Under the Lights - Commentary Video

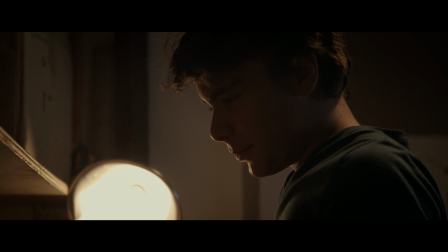So our solution to this is we will shoot a new scene and we'll cover that base and we'll give a little more intensity to this second act.
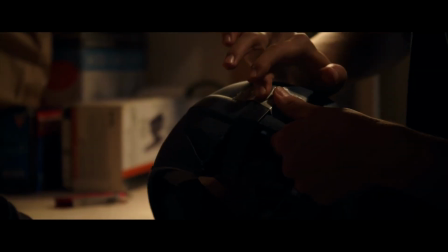Jennifer Cote was my old high school theater teacher.
I'm gonna stop here.
And she did a great job, I thought, in this.
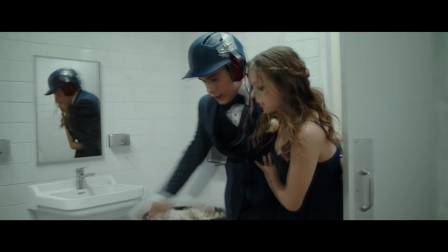This shot is one of the coolest to me because so much of it isn't really there. Nothing on that wall is actually there.
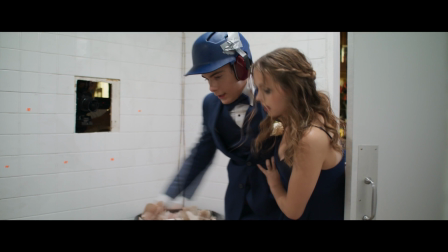Mirrors are really, really difficult in film because it limits where you can stand with the camera because you don't want the camera to show up in the shot. So Spencer had this really genius idea where he said, what if we put a camera in the wall with a fisheye lens
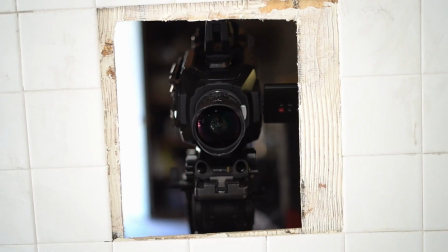so that the camera captures the reverse of what the mirror would see,
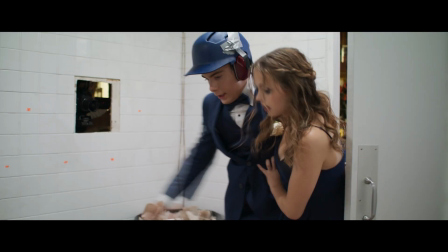so to speak. That image gets put in the mirror so that we can stand anywhere we want. I just love this shot because it's pretty amazing to think about how many hours went into just this couple of seconds.
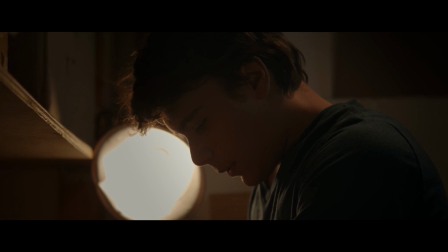Sam, will you tell me where you're going?
So hopefully after making that scene, Mom doesn't seem like she's abusive.
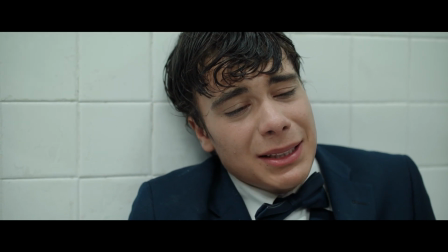We actually got Greg Grunberg to be the 911 operator, which was fantastic.
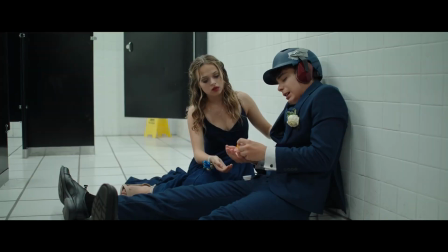Greg is an amazing epilepsy advocate. He's done so much for epilepsy awareness.
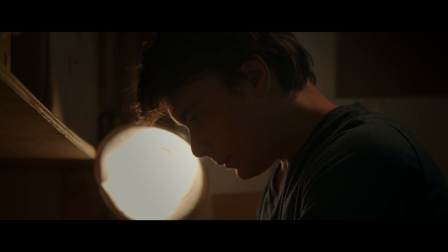So just beyond having this incredible actor in our short film, just having him is such an honor.
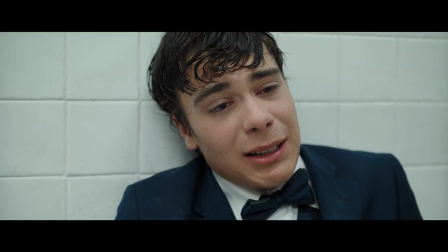This is another sequence where we used a lot of split shots in order to get the best takes from each actor. An ambulance should be this was an amazing performance by both of them, and I knew we had something special right here because the acting coach and I,
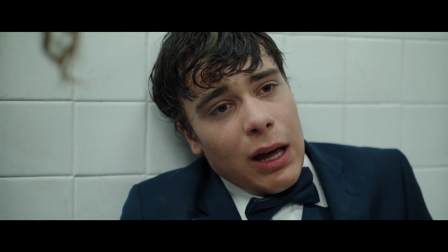Rachel Scherer, were sitting behind our monitor watching all of this happen, and we just started bawling.
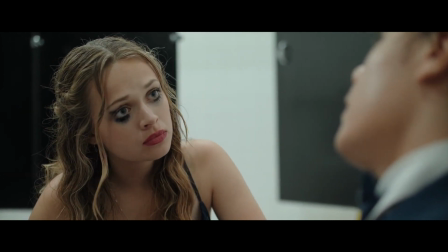And you've got to remember, I wrote the script, so I've read this thing more than anyone,
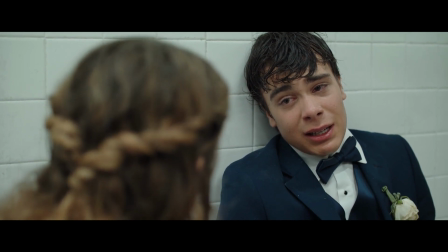and I clearly know what's going to happen next, and yet, you know, they made me cry.
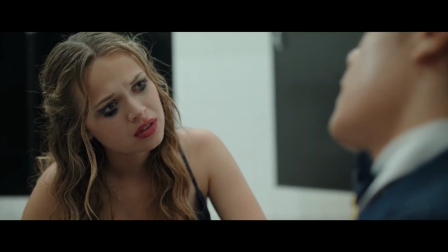Pierce did so much to research this and to do it right, working with me on every muscle movement, every twitch,
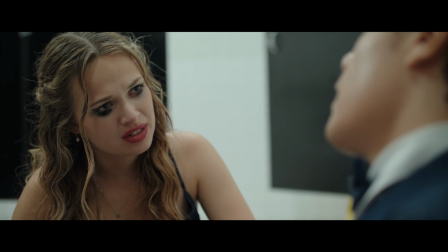every little emotion that I could possibly convey to him, and I really felt that he mastered it.
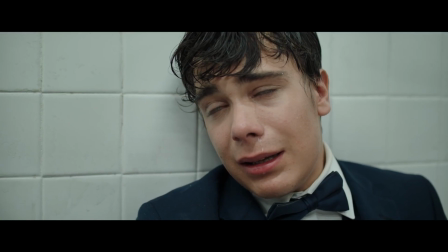I really, after we were done practicing, I was watching him, and I really felt like, wow, that's, you know, that's me.
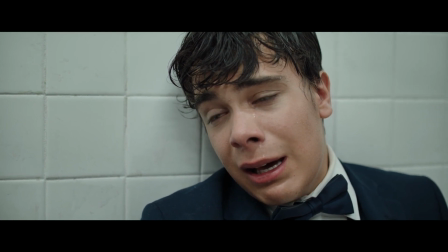So I really felt that he mastered it, at least as far as my epilepsy is concerned. I just love Alyssa's performance on this.
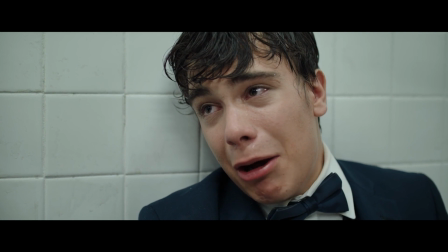She did such a good job.
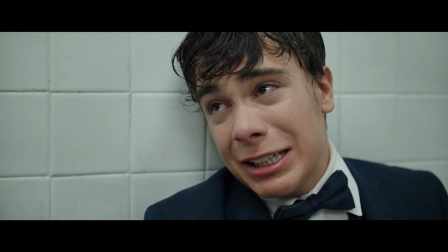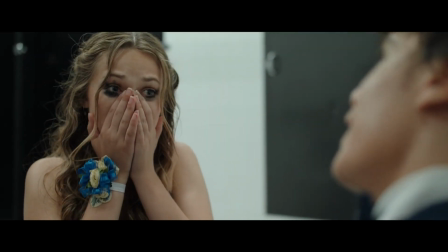Once. I'm so sorry. It's okay. He didn't know.
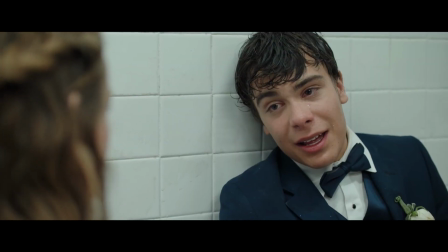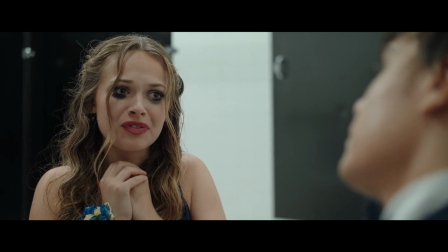They pulled the fire alarm.
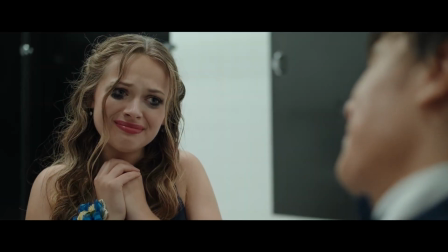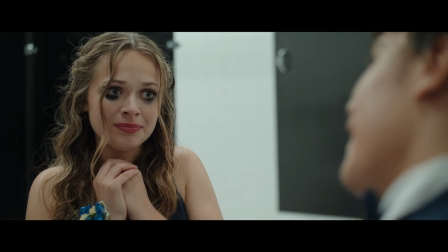We've been together for 3 years and I couldn't take it. I'm sorry. You can just leave like a normal person.
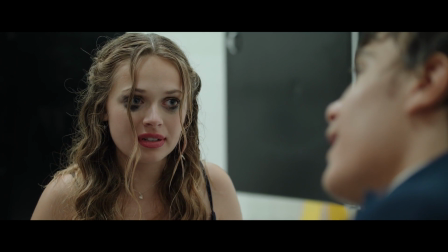I wouldn't blame you if you hated me for it. It's kind of awesome, actually.
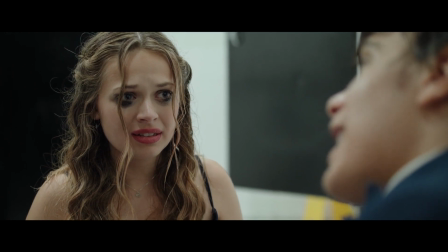What? It's badass. Who has a breakup story like that?
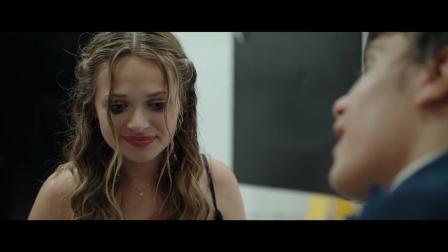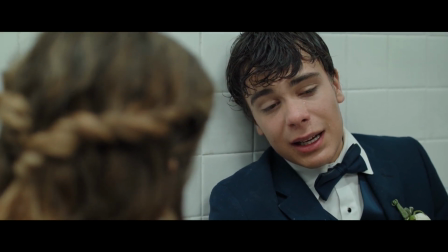You're gonna have a seizure no matter what at this point, right?
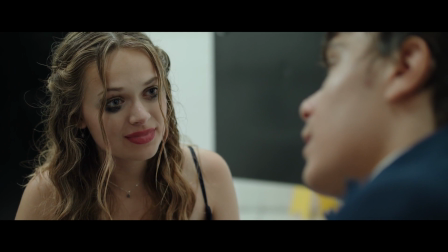Do you want to go?
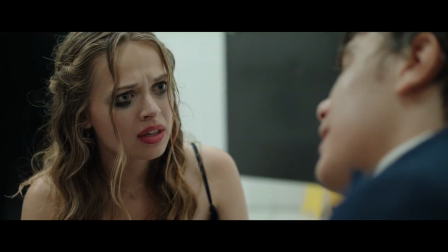So it's okay. It's okay.
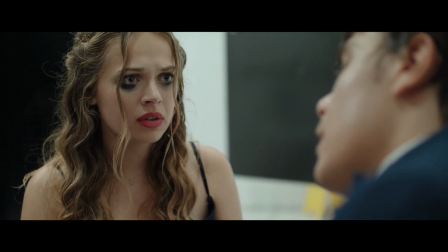But only if you want to. You don't have to. Can I borrow your phone?
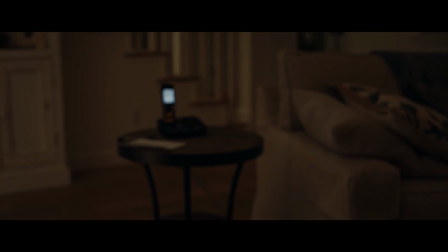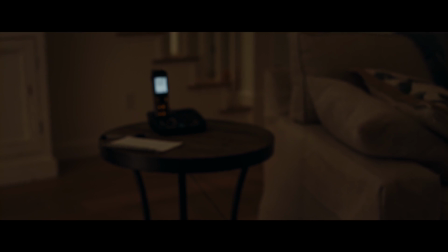Hey, Mom.
So let's talk about rain.